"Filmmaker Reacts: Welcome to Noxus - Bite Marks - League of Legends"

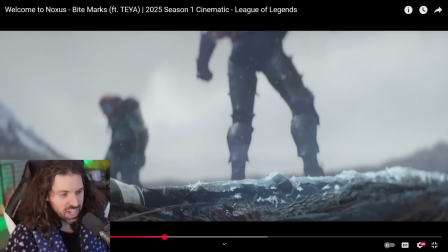8:23 Look what happens here. They put us in the duel. And how do they do that? Well, they use subjective camera point of view. The camera starts to get really human-like, as if I'm holding it, as if you're holding it, right?
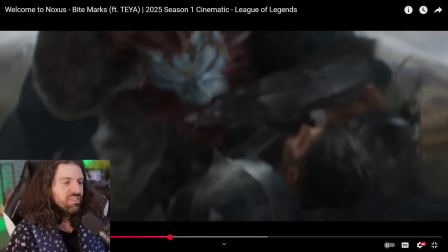8:36 And just that beautiful sound design, really showing off the high level of skill that Studio Fortiche has with sound design. We see it in Arcane too. The soundtrack is great, the kind of music video feel, montage feel, but this, notice we don't cut.
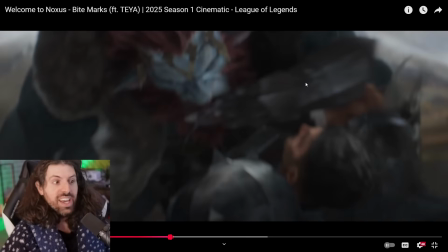8:50 There's no more montage here. We are in the scene, and now it's just the tension and the drama gets raised up.
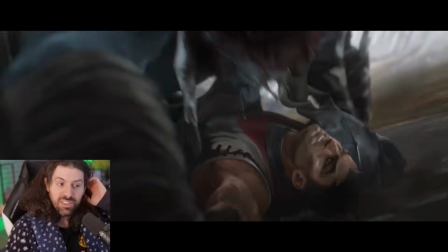8:57 Because this is a threatening enemy. This is a monster versus a man. Look at this.
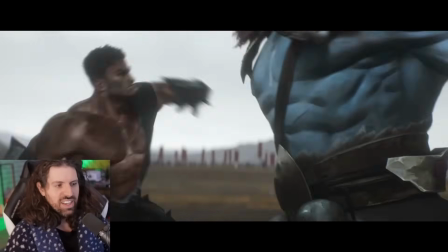9:04 To hear that teeth clanking and stuff. Oh, just punching him right in the ribs. Doesn't even care.
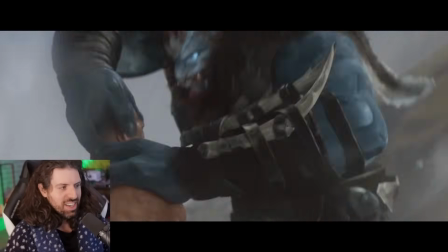9:12 This enemy's a monster. But you see that? We actually got spit on the camera at that point.
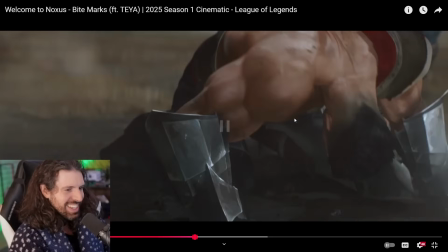9:18 Did you guys catch that? That was a really cool effect right there. See that? And you can see actually when the blow happens here.
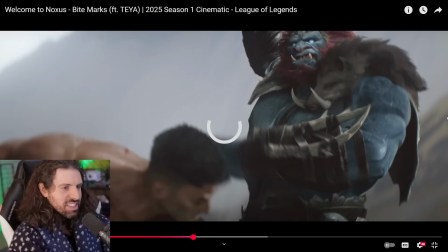9:26 Look at this.
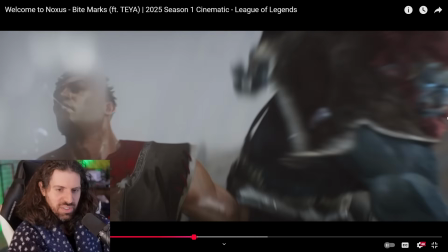9:29 Yeah, the spittle just flies over. Look at that. Oh my god, that's disgusting. A lot of League of Legends fans' dream come true right now. Amazing to see.
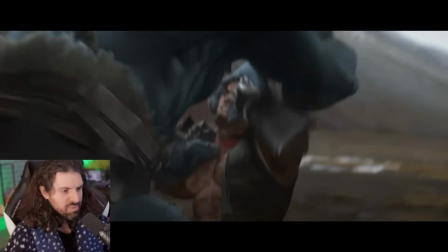9:40 Good for you guys. And here we go. We continue on. Wow.
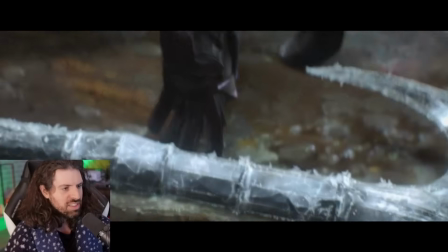9:45 I'm happy for you guys, seriously. Then he grabs that.
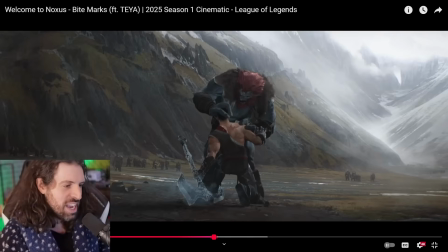9:52 Listen to it. You can see that's the only kind of like magic sound that we get that comes back into the scene. He starts building up that like sort of arcane energy, and then
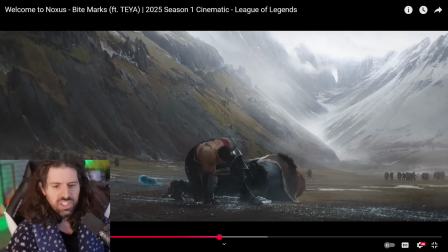10:04 almost unceremoniously just one-shots him. And it's like, wow, you really felt the tension there and the build up to his death.
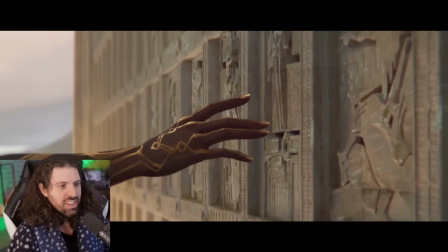10:13 This guy wasn't going to make it. And here's Mel. Oh my goodness.
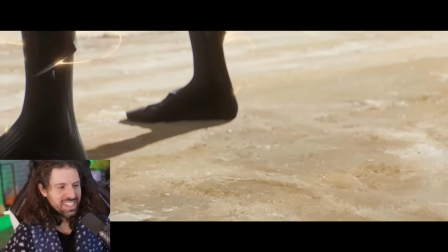10:22 If you guys haven't seen my fiance Aaliyah's Mel cosplay, you're missing out. You're missing out.
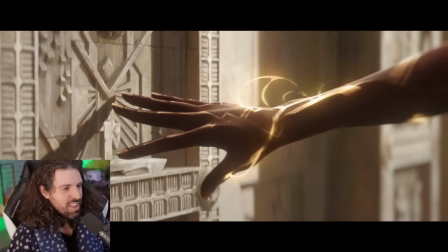10:27 That's all I got to say. Look at this.
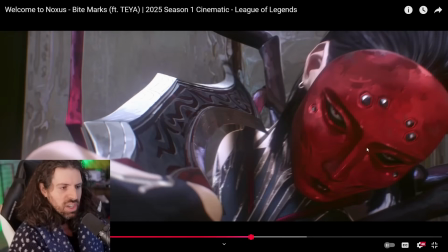10:35 Oh, okay. I really like this because this is echoing Ambessa, her mother, when we see her.
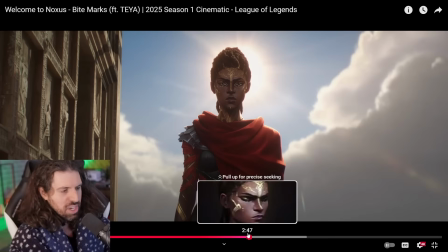10:41 I covered this yesterday on my channel, her sort of flashback piece. But I love this because there's so many layers. So right here, she's kind of like reconnecting, if you think about it, with her past, with her childhood, if you will, because she was in, what is it called? The city in Arcane. And here she is, Piltover, I think it is. And here we have this kind of
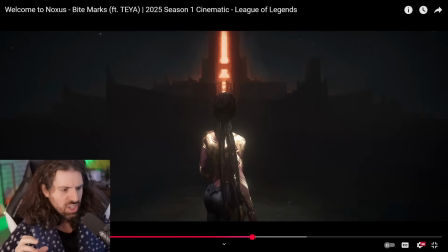10:59 almost what happens when she goes into like her kind of mage trance when she sees the person in the red and the roses and everything. But here, this is also what happened to Ambessa in her flashback music video that we watched yesterday. It was Sweat, Blood, and Tears. We have this really cool kind of layering of like, it's her true self.
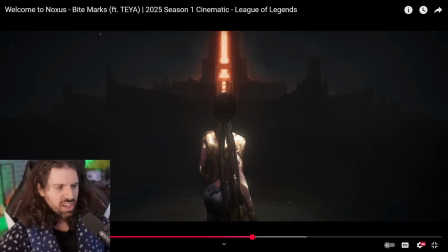11:16 It's the self that she could be, looking on and seeing who she could become if she keeps following this path. And then here we have this looking forward almost.
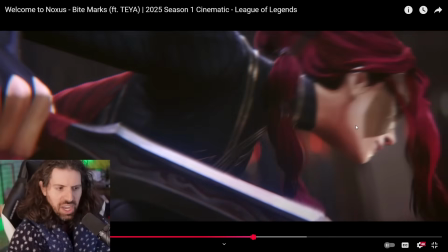11:28 It's interesting. But I like that you see the magic on her. Again, that's like kind of her true self now, is her mage form. So the layering of the character and the kind of symbolism of what that means for her now that she's kind of surpassed her old self and even her mother, but is going back to Noxus. I think that's really interesting, and there's some cool implications there.
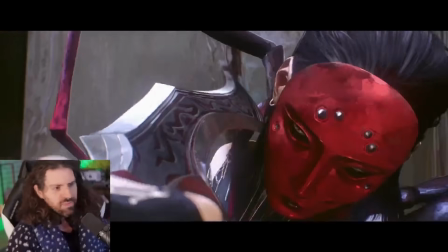11:48 But let's see what's going on with the Spider Lady. Are these characters from League of Legends like that, you know, or are these new people?
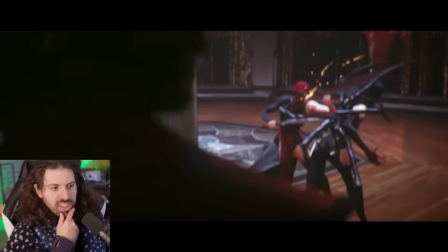11:56 Great choreography. This guy's getting worried for the first time.
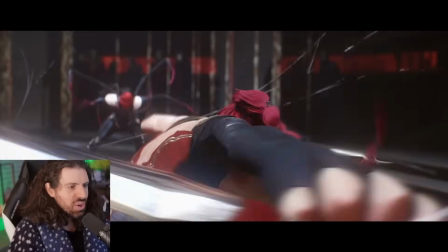12:02 Amazing choreography here.
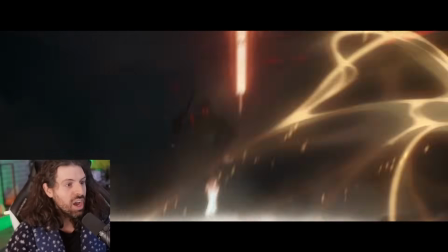12:08 What a transition. And Mel's going in.
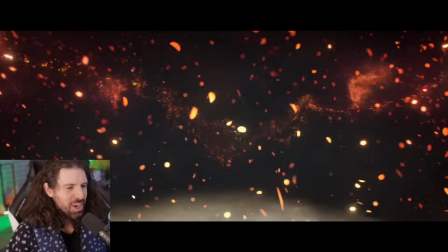12:17 Yes, more Mel mage powers.
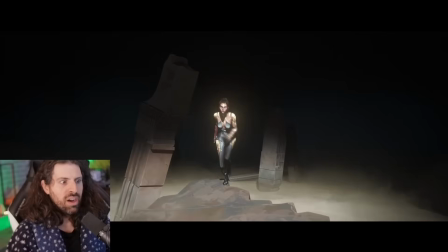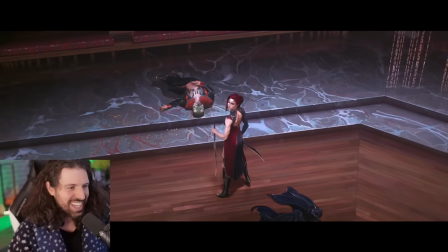12:26 Oh, it's such a good montage. Studio Fortige never misses.